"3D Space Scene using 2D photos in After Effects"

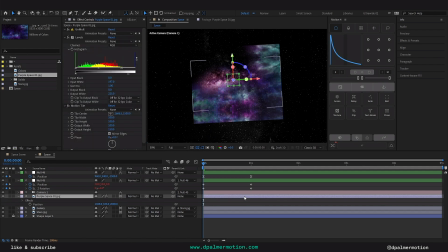200% doubles the width. And if I show you 200% on the height, it starts to wrap back around. So I'm just going to crop it here. When you've color corrected your layers,
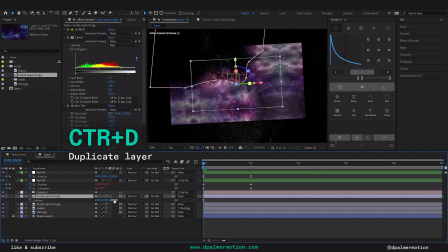I'm going to duplicate this and bring this to minus 1,000.
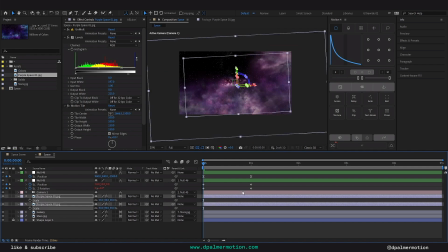So I'm going to scale both of these up quite a lot and check the positions of them. This one I'm going to bring down to the bottom corner and this other one I'm going to rotate, put in the top corner.
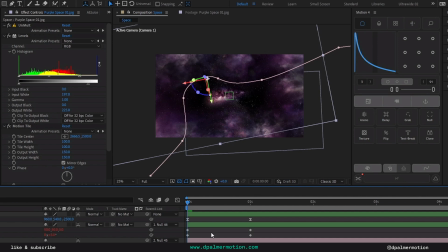And because the way these masks are kind of cutting out a corner of each of these images, it creates quite a natural window. And so the camera is now zooming past these, and by the time it gets to about 2 seconds, we can't see either of those anymore.
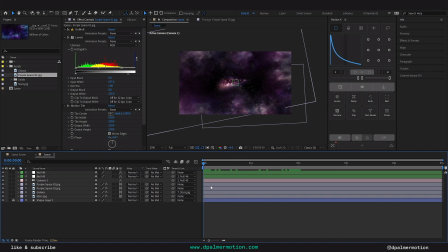So I'm just going to duplicate one more and I'm going to push that back to like maybe 17,000. And again, just like rotate, scale, probably drop the opacity of this one because I want it to be more subtle. Drop that down to
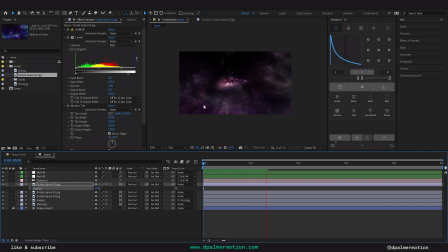50. And now when we zoom through, we still have a bit of detail between our first front layer and the back galaxy layer. So now we have some nice 3D parallax using a couple of still images. If I
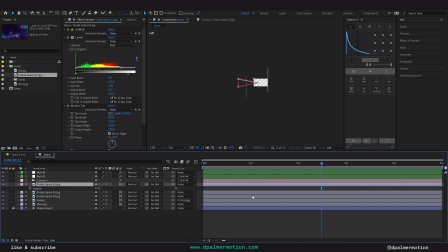look from the left, you can see that here are a few of our layers close to the camera. and then our background layers are all the way over here. And the camera kind of starts off quickly and then goes to a slow linear pace.
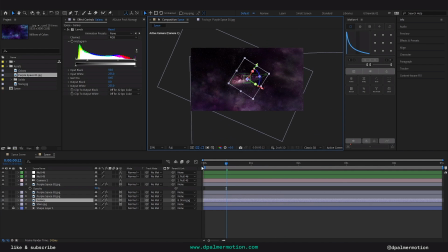And that looks good for now. But what we can do to elevate this is add some effects.
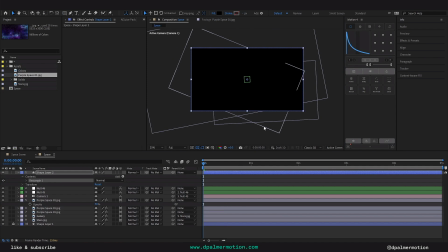Maybe double click this rectangle again and add a lens flare.
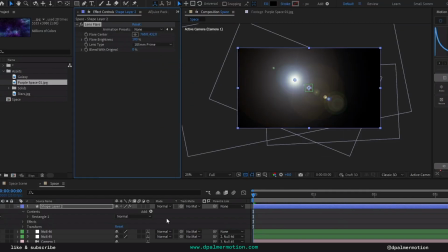I like to choose the third one down, change the blend mode to add.
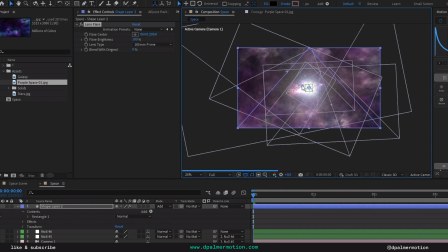And then if you put the center around where your galaxy is,
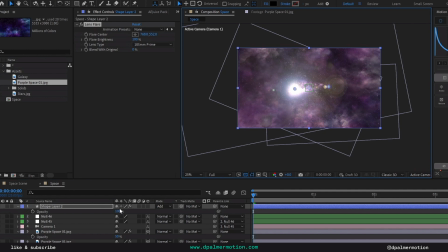because that's going to be the most light in the scene, and then bring the opacity down to maybe like 40%.
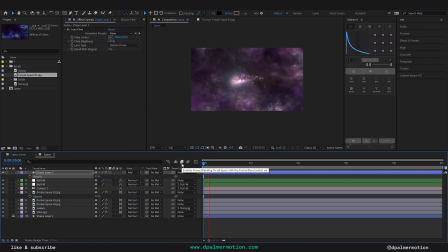This just brightens up the scene and adds that kind of cinematic extra element. And then you can add an adjustment layer with, you can add a curves.
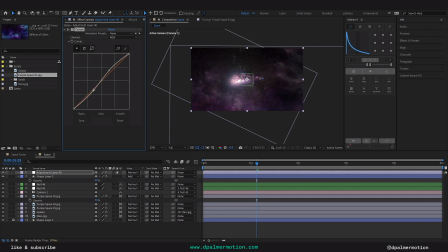And if we boost the highlights and drop the shadows a little bit, kind of like add some extra grain. Have to change it from preview to final output. And I normally drop the size down to 0.5 because it's quite chunky to begin with.
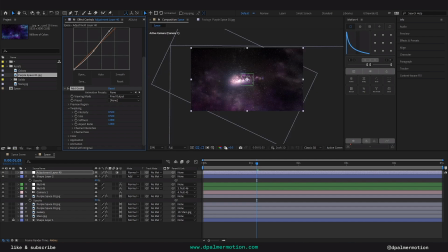Maybe drop the intensity to 0.5 as well. Just add some texture to our scene. So there we have a 3D camera moving through space,
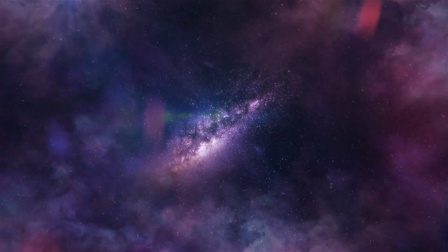just made up with some 2D layers and some effects like some glow and some lens flares and things. You can add anything you want as the focal point. You could kind of add some 3D objects in there. I think it looks pretty awesome. Please do like and subscribe if you found this helpful. I'll be putting this project up. That'll be available to download through Gumroad. So yeah, thanks.